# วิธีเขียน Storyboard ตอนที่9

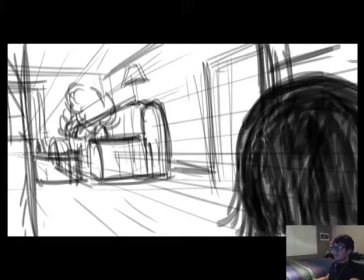And I open the door and I see that Kate is quietly crying, you know.
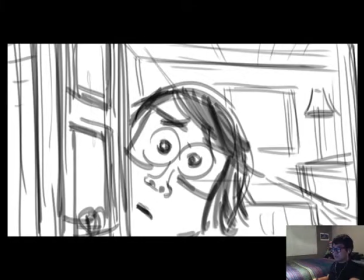And that really touched me, you know, really hits me.
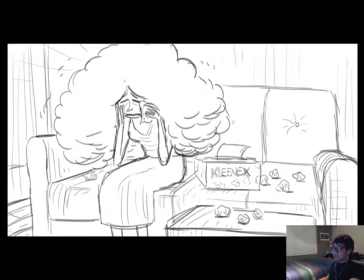And I see that, she, you know, all these Kleenex all over, you know.
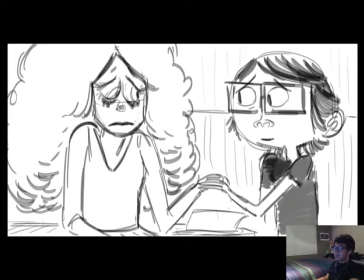And I touch her hand, her eyes all messed up with the makeup, you know. And I tell her what a jerk I am. And she asked if I still want to watch Game of Thrones.
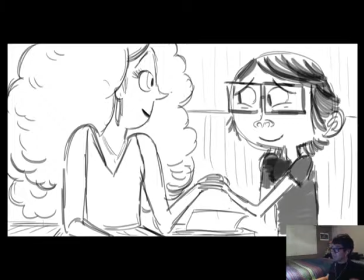And I said, oh, that's okay. I have a better idea, you know. And then we cut to this giant bag of pretzels, you know.
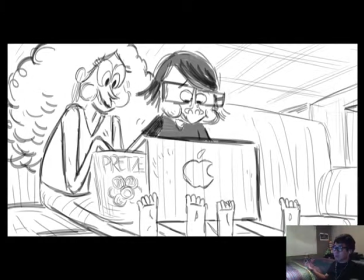Now we're both making the terrible noise, and we're mouth full of pretzels, you know.
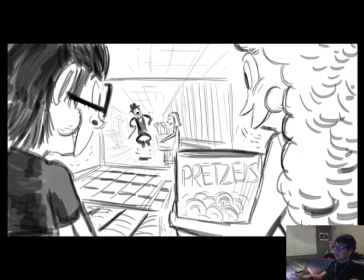We're, you know, just eating pretzels while we watch a silent film with Charlie Chaplin, you know.
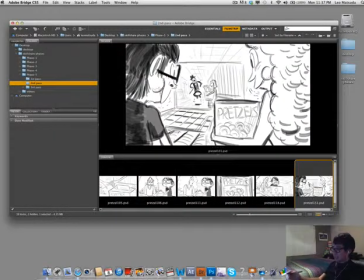And that's the end. So, you know, you see that I added a few things here and there, you know, a few poses, you know.
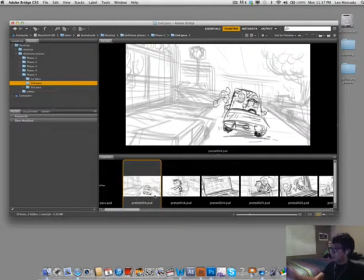Like I didn't have this beginning here, like you see with driving the car. I added to add the tension of me wanting to go back home to watch Game of Thrones, you know. So I added a few shots here and there, like close-ups to add the tension, you know.
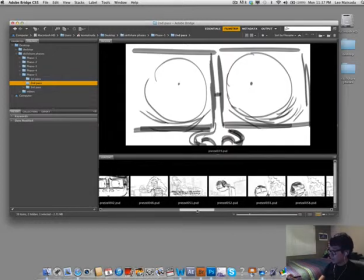Like the close-ups of my eyes. I added the close-up of her eating, you know.
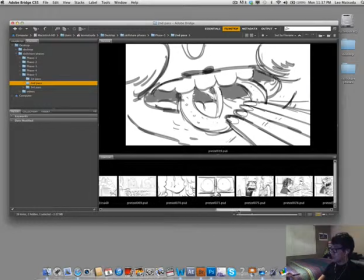So there are a few things here and there, you know. And I want to show a demonstration
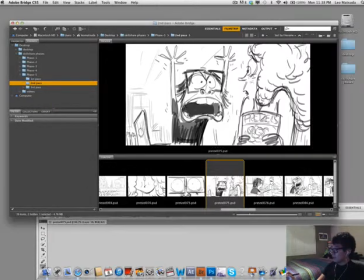of adding a little more pose, you know, because when I come from this shot here, I'm actually looking to the laptop, you know. And here is like a jump cut, so it's not right. I need to have a pose where I'm looking to the computer, you know.
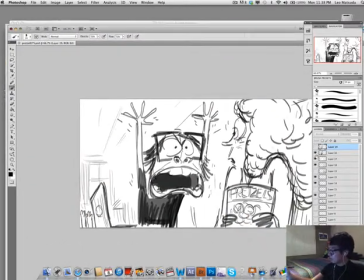So we can do that. I can show you how approach.
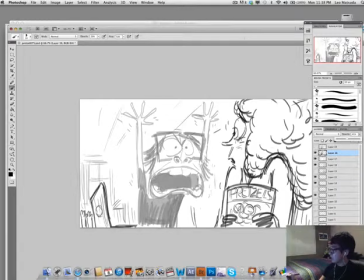So usually lower the opacity here, you see, and you add a new layer, and you can add a pose drawing of me. Be, you know, you can start with the structure here, draw the glasses,
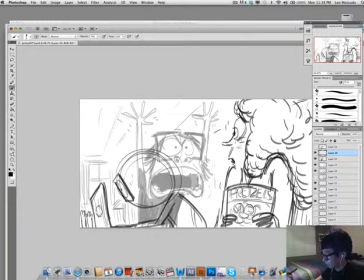I'm kind of like, you know, that look like I can't believe, you know, like really disturbed, you know.
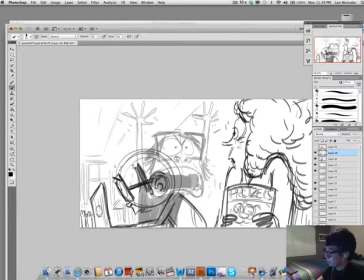So, and then you can add the hair, you know. And feel free to use the brush you feel comfortable with. Everyone is different, you know. Everyone has a different type of brush. I usually lower the saturation, the opacity here in the flow, you know, to
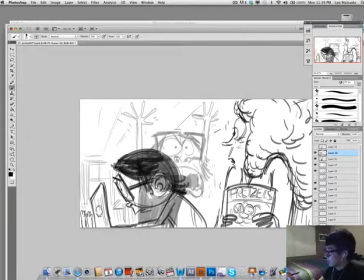50-60%, you know, because I really like the feel of it, you know. It feels like a pencil, you know. So, yeah, so now you have an A pose, you know, of me staring to the computer right here, you know,
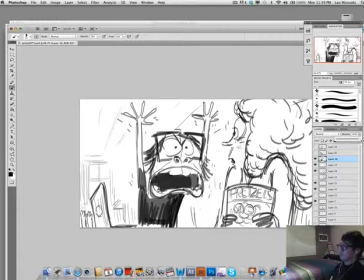before we jump into this pose here, you know. So that was a necessary pose because you don't want to jump cut from a
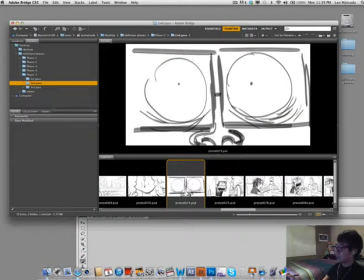shot that I'm staring at the monitor and then you cut to me looking to Kate, you know.
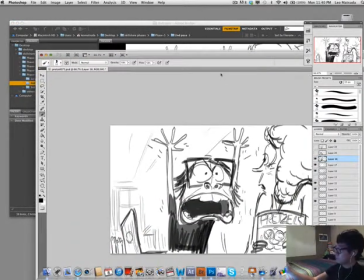So you needed that pose A here, you see.
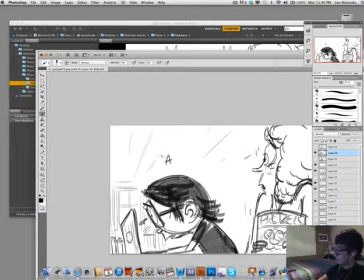You need the pose A. So now you have two A and B.
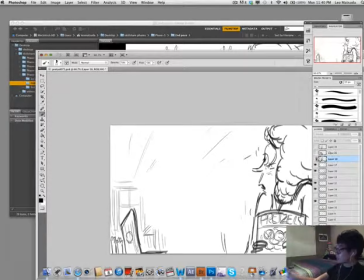So great. So now I did a little tutorial. I show you how I approach posing, you know.
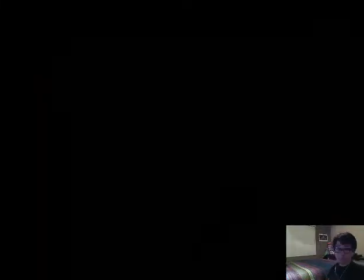So now we are ready to go to our third pass. And I hope you guys are enjoying the process. Thank you.